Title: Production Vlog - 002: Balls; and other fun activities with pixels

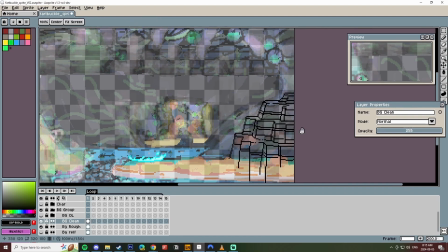4:05 So I've created something like 4 roughs already for this background, and you'll see here that I'm going with none of them.
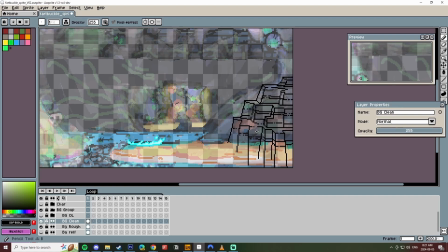4:10 The exploration I did for the backgrounds before were mostly compositional in nature.
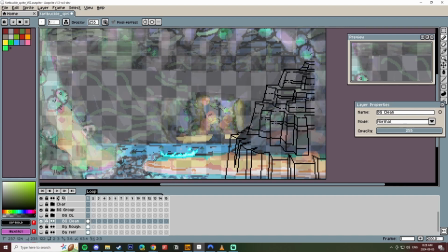4:13 Like I know I wanted an object here, I know I wanted a certain color feeling and a certain color harmony for the background, and I don't diverge from that too much.
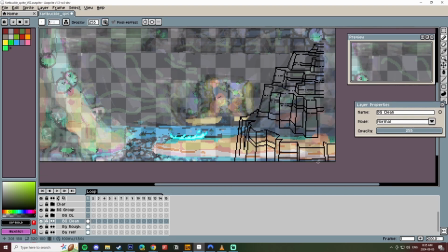4:20 I actually end up using my background reference to readjust later.
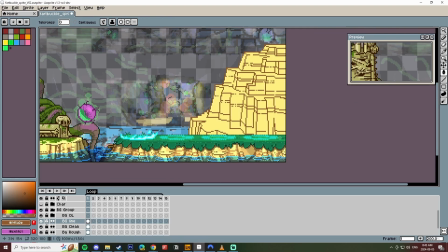4:23 As you'll see, I go with a completely different color palette, and then I end up backtracking towards my color profile because that's what's going to keep everything feeling harmonious, feeling in the same environment,
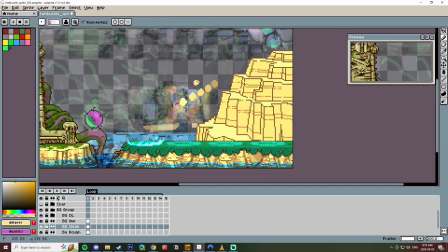4:31 But you'll see that this looks nothing like my reference rough in the background. With how the pixels work, it's really hard to get any rounded object.
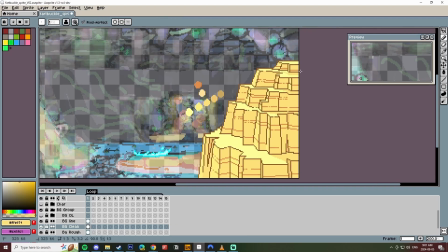4:38 And so I decided to go with a much more layered plateau quarry feel here.
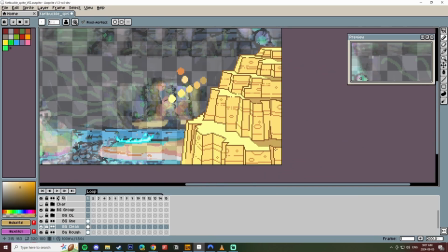4:42 It just really sold rock right away. And you'll see also, I'm just trying a lot of things.
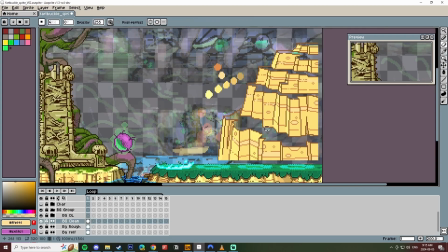4:46 And what ends up being the final product here is it goes through a number of stages and iterations, adding some cast shadows because that gives me some depth, some cross contour describing the features.
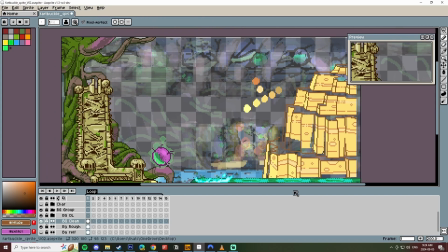4:54 The same thing with the lines that are going left and right across the surface. surfaces describe the three-dimensionality and the depth.
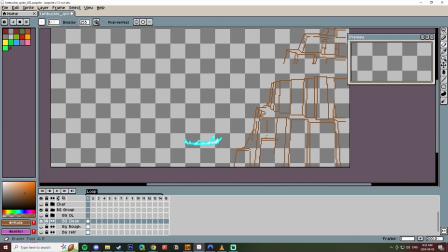5:00 The cast shadow also describes that three-dimensionality. However, at this point, I'm starting to realize, oh, that perspective don't really work.
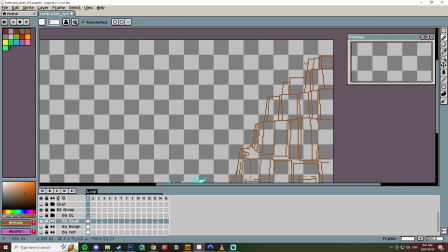5:05 We're pretty much flat where the characters are standing. So we're going to have a perspective at 0, which is to say a flat line just above them.
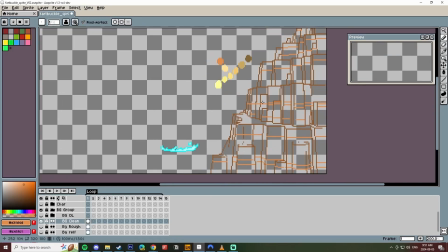5:13 And anything above that, we shouldn't see the top of because it's above our horizon line. Our horizon line is very low, nearer to the character's feet.
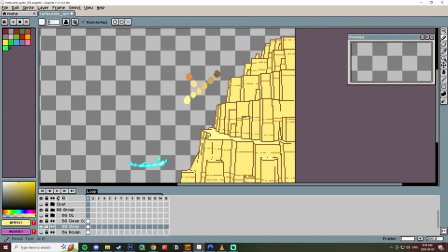5:20 Here is now that completely altered perspective.
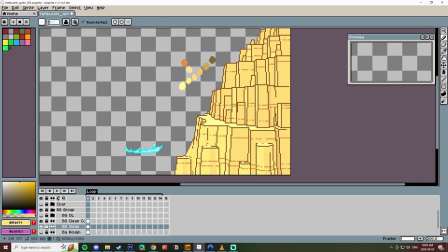5:22 I still am showing a little bit of that top because my thinking here was that I'm actually going to reuse this to create duplicates in depth going into the cave.
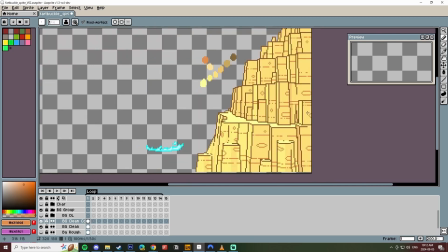5:29 You know, this is just the frontmost facing wall, but we're going to have a few of these.
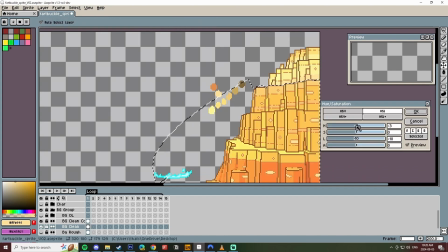5:33 And the reason why we see a little bit of the top in that bottom layer is because that's actually going to be lower and towards the back for one of the reuses of this object.
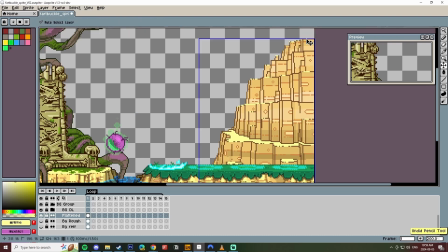5:41 And beyond that, it doesn't really fit the color palette at all, right? The walls are meant to be the Lich's layer.
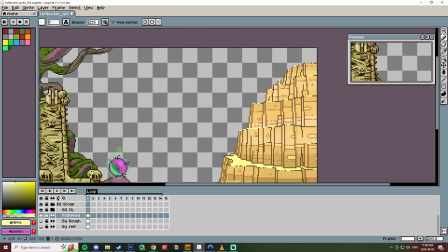5:47 And so it should really be more of his color scheme, not the player's color scheme.
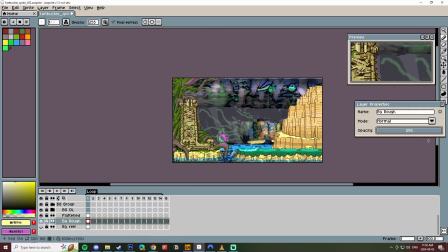5:50 That aside, I do like the ledge the Lich and the characters are on being bright and vibrant because that draws the eye.
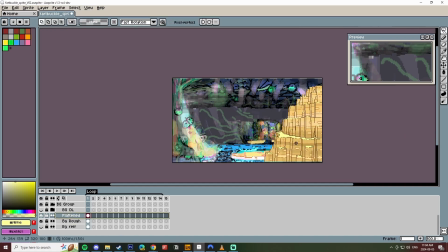5:56 So here I am trying to actually adjust it for that concept. Like I want this to seem more like the Lich's layer.
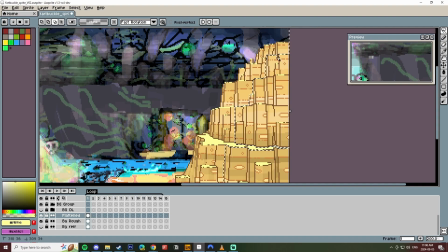6:01 So I created an inverse layer and I was thinking to use that as a possible shadow where I cut away where the highlights would be and I use this much bluer, much more menacing color.
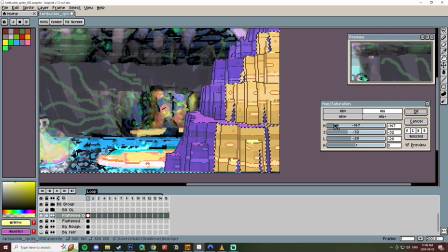6:10 I'm really just playing around with a lot of things. I know I want this to recede to be less attention grabbing. Actually, I don't realize about the contrast and brightness adjustment for a while.
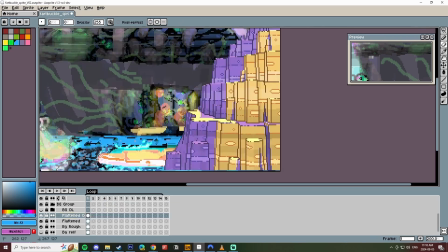6:18 And that's what I ultimately end up doing is removing contrast, removing brightness to make something recede.
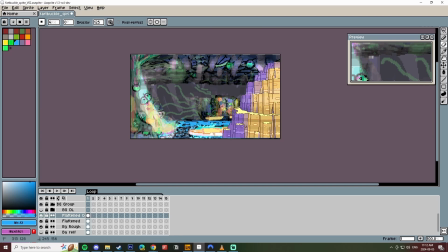6:23 I'm doing now what I was always planning to do, which is adding a little bit of blue or a little bit of purple to create this atmospheric effect that the room would have. And so I'm going depth by depth layer with this and adding more blue with each layer. So I've actually created a duplicate of this mountain,
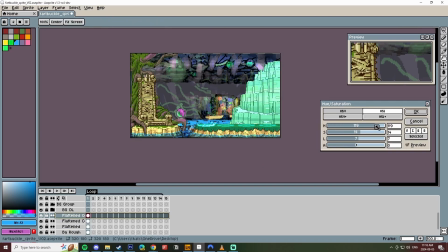6:37 and that's where I've created the max amount of this purple, and I'm erasing areas that are closer and closer to screen.
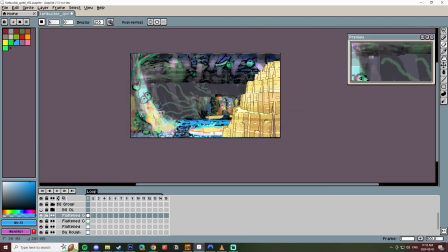6:42 And so things that are furthest away have the most purple blue, and as we get closer and closer and closer, it becomes more the yellow that we see on the cliff in the front. So that way, things that recede past the cliff that the players are on will be blue, a purplish blue that lets the characters stand out, but there's a nice transition to the yellow that the characters are on, thus implying that it's the same kind of rock that is all throughout the cave.
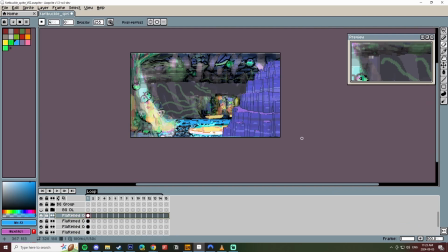7:00 Here I am finally duplicating the full layer where I'm now starting to play around with what would the composition of these mountains look like, right? I wanted probably 3. I wanted 3 depth layers of this wall, of this mountain face.
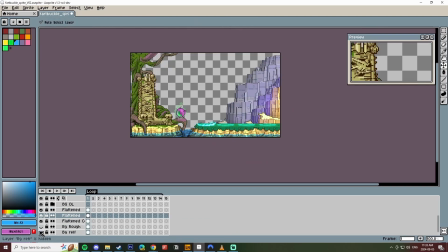7:12 Here I took my rock face and I've resized it. I'm trying to just get a little bit of a different thing happening by resizing it.
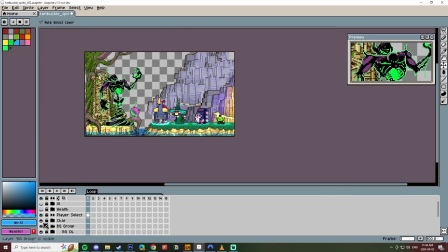7:18 This is not recommended. It's actually very much not what you should be doing.
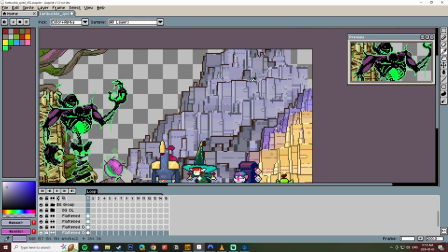7:21 You should not ever resize things in Aseprite or in pixel art because it will have to start assuming where you have 1 pixel, there needs to be 2 5 pixels.
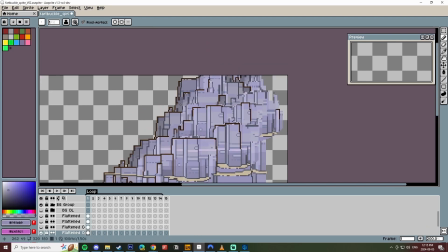7:28 I'm doing this realizing that I will have to redraw this to a degree, but what I want ultimately, what would be an interesting pattern for them to overlay on each other?
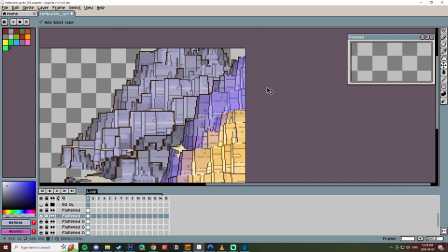7:35 You know, what works, what doesn't work? I'm trying to look at the whole here and just try things.
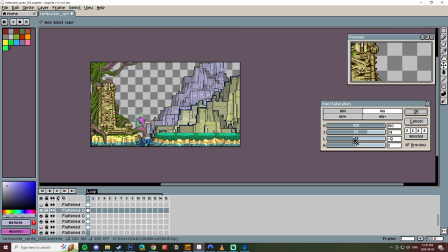7:38 And then I end up actually liking that back piece the most because it's got a lot of this like implied detail and implied randomness that the frontmost,
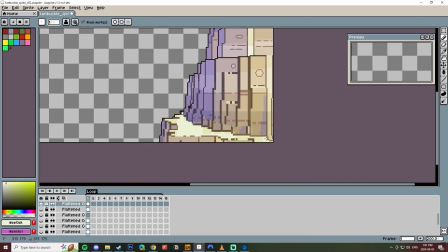7:46 my initial rock wall was just too even, too balanced, and something about the backmost wall kind of feels like an ancient city in the way that it is.
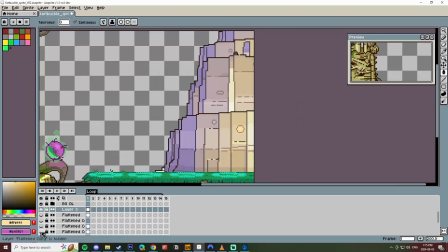7:53 It just looks like a bunch of skyscrapers all close together, and that's just like inherently nice.
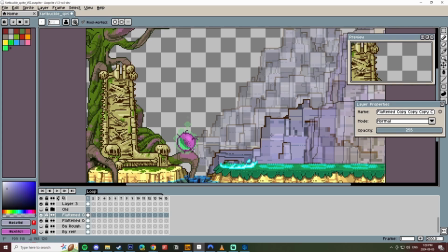7:56 The color variety that came from trying to create that depth, but then copy pasting it as a tile set around just also made it interesting.
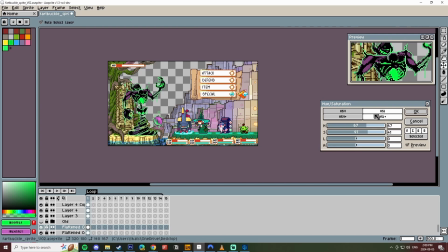8:03 Here I realized that I actually liked the color options that were happening in that last rock wall that I made.